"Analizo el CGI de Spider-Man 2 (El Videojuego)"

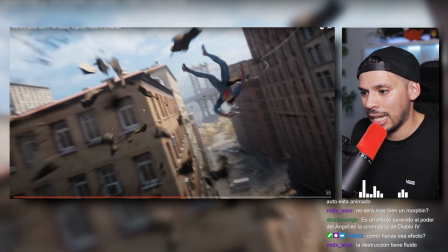[16:10]
la estructura del edificio este efecto y lo que pasa es que no vemos más porque enseguida pasamos a Spiderman pero sí que continúan aquí con destrucción de piezas más pequeñitas,
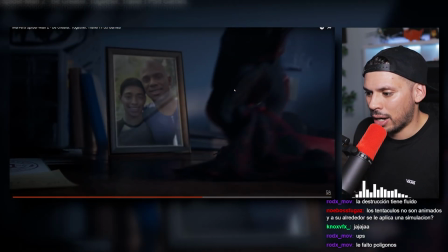[16:19]
piezas más grandes partículas, humos, de todo qué chulo está este plano de la tela fijaros que parece un plano fotorrealista, pero fotorrealista por cómo llega la mano y cómo engancha la máscara y cómo se deforma la tela,
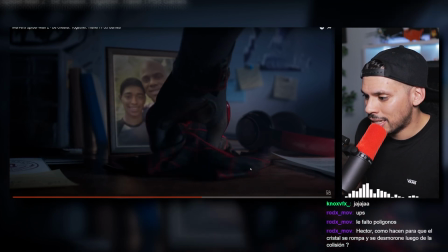[16:32]
cómo se desliza en el suelo esta zona aquí de contacto aquí en la mesa funciona genial son pocos fotogramas Pero funciona genial,
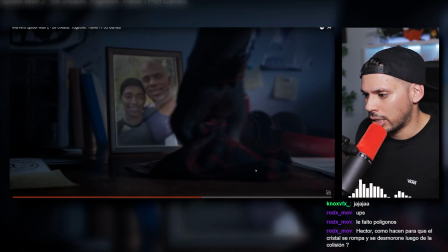[16:41]
yo creo que esto está simulado Creo que esto es una simulación de telas Muy fina,
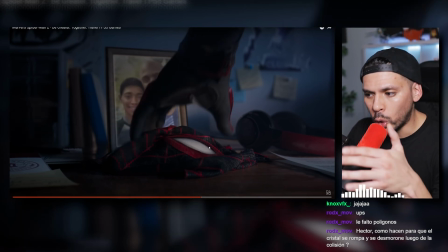[16:44]
muy muy fina Y muchas veces este tipo de planos Que son tan en tu cara Y tan cercanos a cámara Y de algo tan preciso
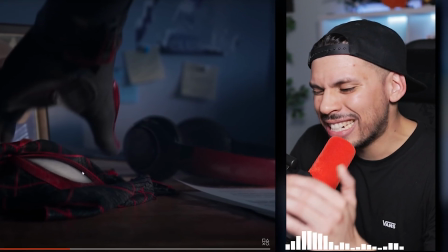[16:52]
Creedme que este tipo de planos son sin duda De los planos más complicados Que un artista de VFX puede hacer Con diferencia,
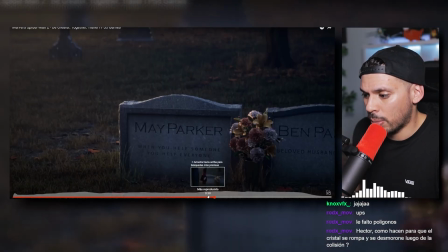[17:00]
pero con diferencia Súper complicado Y se me olvidó comentar aquí el tema del reflejo Que podemos ver el reflejo
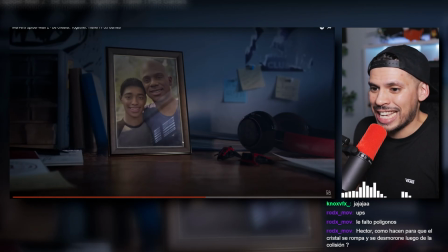[17:06]
también aquí en el espejo Qué bien trabajado y qué bien pensado Y qué bien dirigido Sí señor,
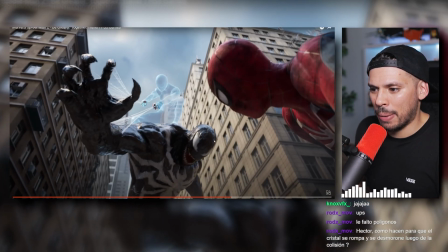[17:12]
sí señor Esto de aquí me encanta, por una parte Me encanta esto tío, me encanta,
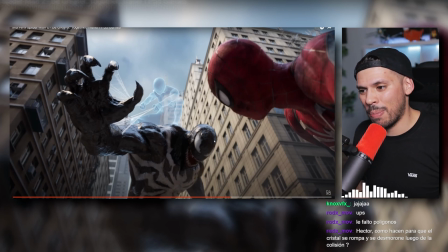[17:17]
me flipa Me flipa lo que acabo de ver Me flipa lo que acabo de ver Mirad este Spiderman invisible,
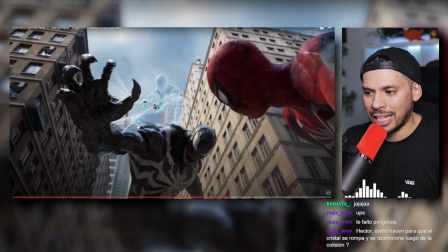[17:22]
efecto mágico Y ahora se genera un efecto Mágico que llamamos un efecto Esto que se está generando aquí sobre Spiderman Aquí fijaros en las manos,
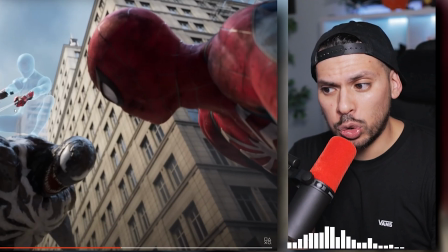[17:30]
es un efecto que llamamos growth Efecto de crecimiento Y esto es una simulación que se hace sobre el personaje Tú generas aquí,
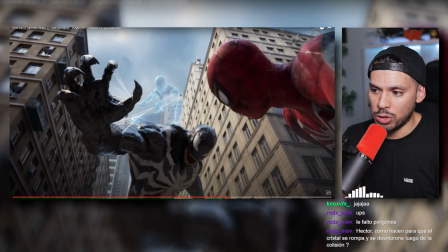[17:36]
el personaje tiene dos texturas o tiene dos fases tienes un personaje que es este personaje con este material invisible y
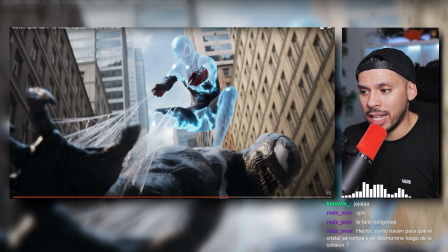[17:42]
por encima aunque no lo veáis aquí tienes un spiderman que tiene también este material grabado
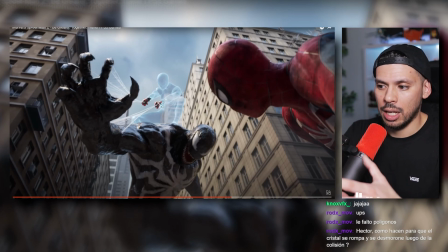[17:49]
entonces con este efecto de grow lo que haces es que poned que todo lo que es invisible vale cero y todo lo que está
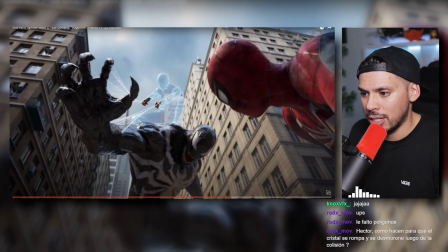[17:56]
a la mano vale uno es de color blanco y todo lo demás de color negro imaginadlo así pues lo blanco va avanzando poco a poco en el cuerpo aquí
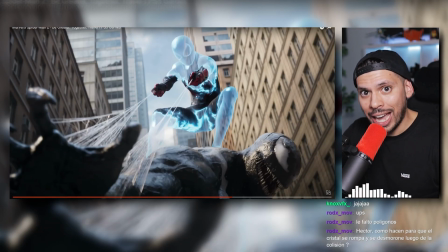[18:03]
lo veis va avanzando poco a poco en el cuerpo y todo lo que es uno deja verse el material del personaje con el traje, con sus materiales metálicos, de tela, etc, etc y todo lo que es negro deja que sea la parte esta mágica invisible del personaje,
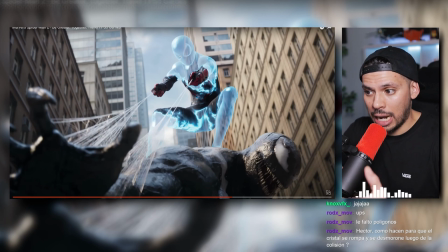[18:17]
así haces esa diferencia y con este Grow generas la diferencia entre los dos materiales y además entre medias incluyes, ¿veis este material azul celeste? que es como la transición entre, es como la transición entre los dos efectos,
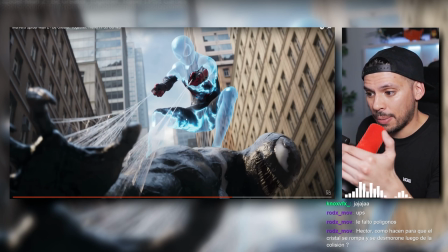[18:31]
entre la parte invisible y la parte visible y genera esta transición,
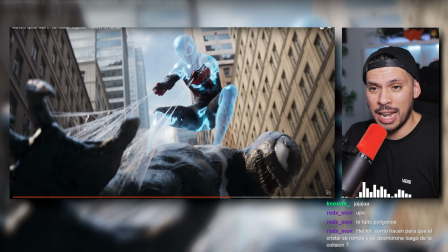[18:36]
que es este efecto mágico y que viene muy bien para conectar los dos mundos porque si no se vería como un corte demasiado limpio y que no termina de funcionar.
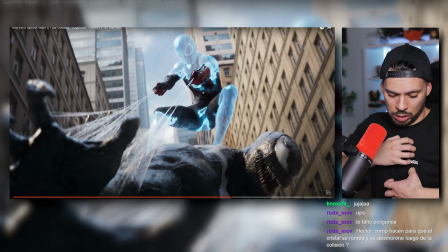[18:44]
Repito, esto que veis aquí es una simulación que está avanzando sobre el personaje, un efecto de grow sobre el personaje, ¿vale?
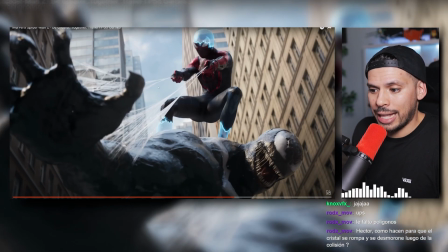[18:52]
Que está haciendo que se revele visualmente. Interesantísimo también las telarañas dentro de este plano.
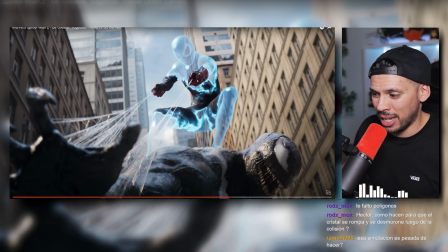[18:58]
El peso de las manos, la animación es tremenda también. La pose de Venom es brutal.
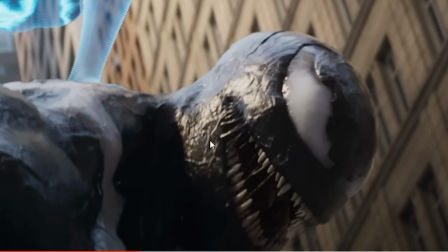[19:02]
Los materiales de venos son brutales, mirad qué asco da, tío, cuando lo miras en detalle da un ascazo tremendo,
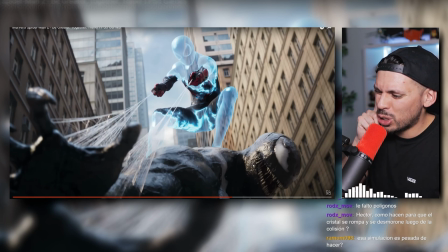[19:08]
de cómo es así como brilloso, o sea, cómo brilla, se le notan como venas, rugosidades, babas, es como un personaje asqueroso, está súper bien logrado.
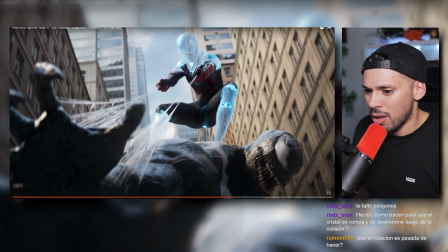[19:16]
Y luego lo que son las telarañas, como digo, funcionan impresionante, brutal,
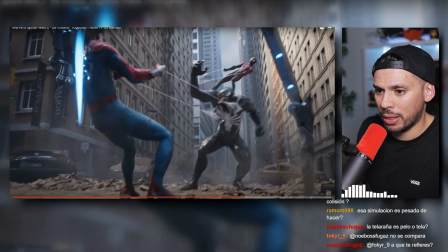[19:23]
muy guapa aquí, como salen los brazos del rig también,
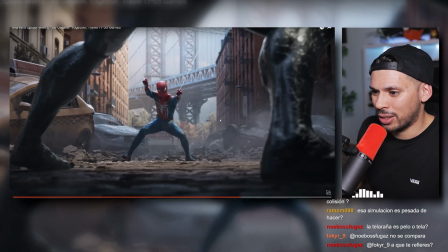[19:27]
mención especial de nuevo al rigger de este proyecto que le haya puesto la posibilidad de
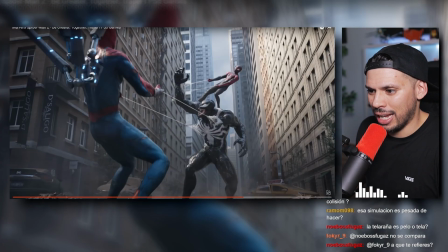[19:32]
sacar los brazos aquí de araña de Spiderman y como se clava en el suelo,
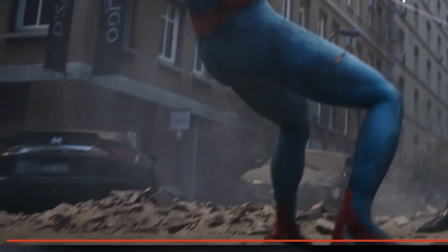[19:37]
como se siente el peso, que guapo está por cierto el diseño, funciona muy guay porque le da este,
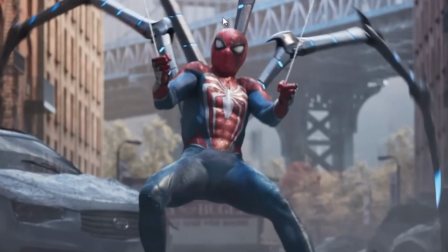[19:42]
por una parte tienes la parte orgánica de Spiderman y por otra parte tienes como una cosa,
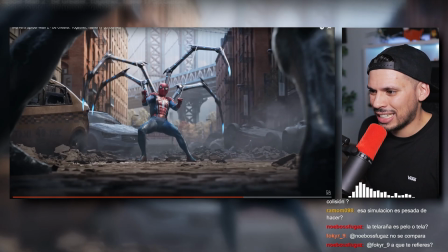[19:46]
Cyberpunk que le sale de la espalda a Spiderman, con estas luces es como un diseño sci-fi impresionante, y la
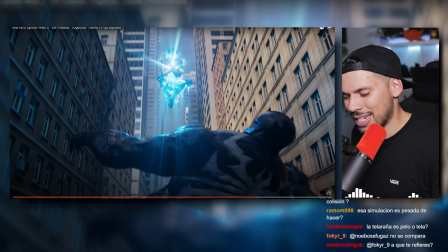[19:56]
¿qué queréis que os diga? ¿qué queréis que os diga? ¿esto qué es? ¿qué es esto, tío?
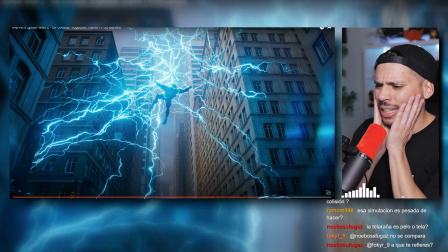[20:04]
¡buah! ¡cómo mola, tío! ¡cómo mola!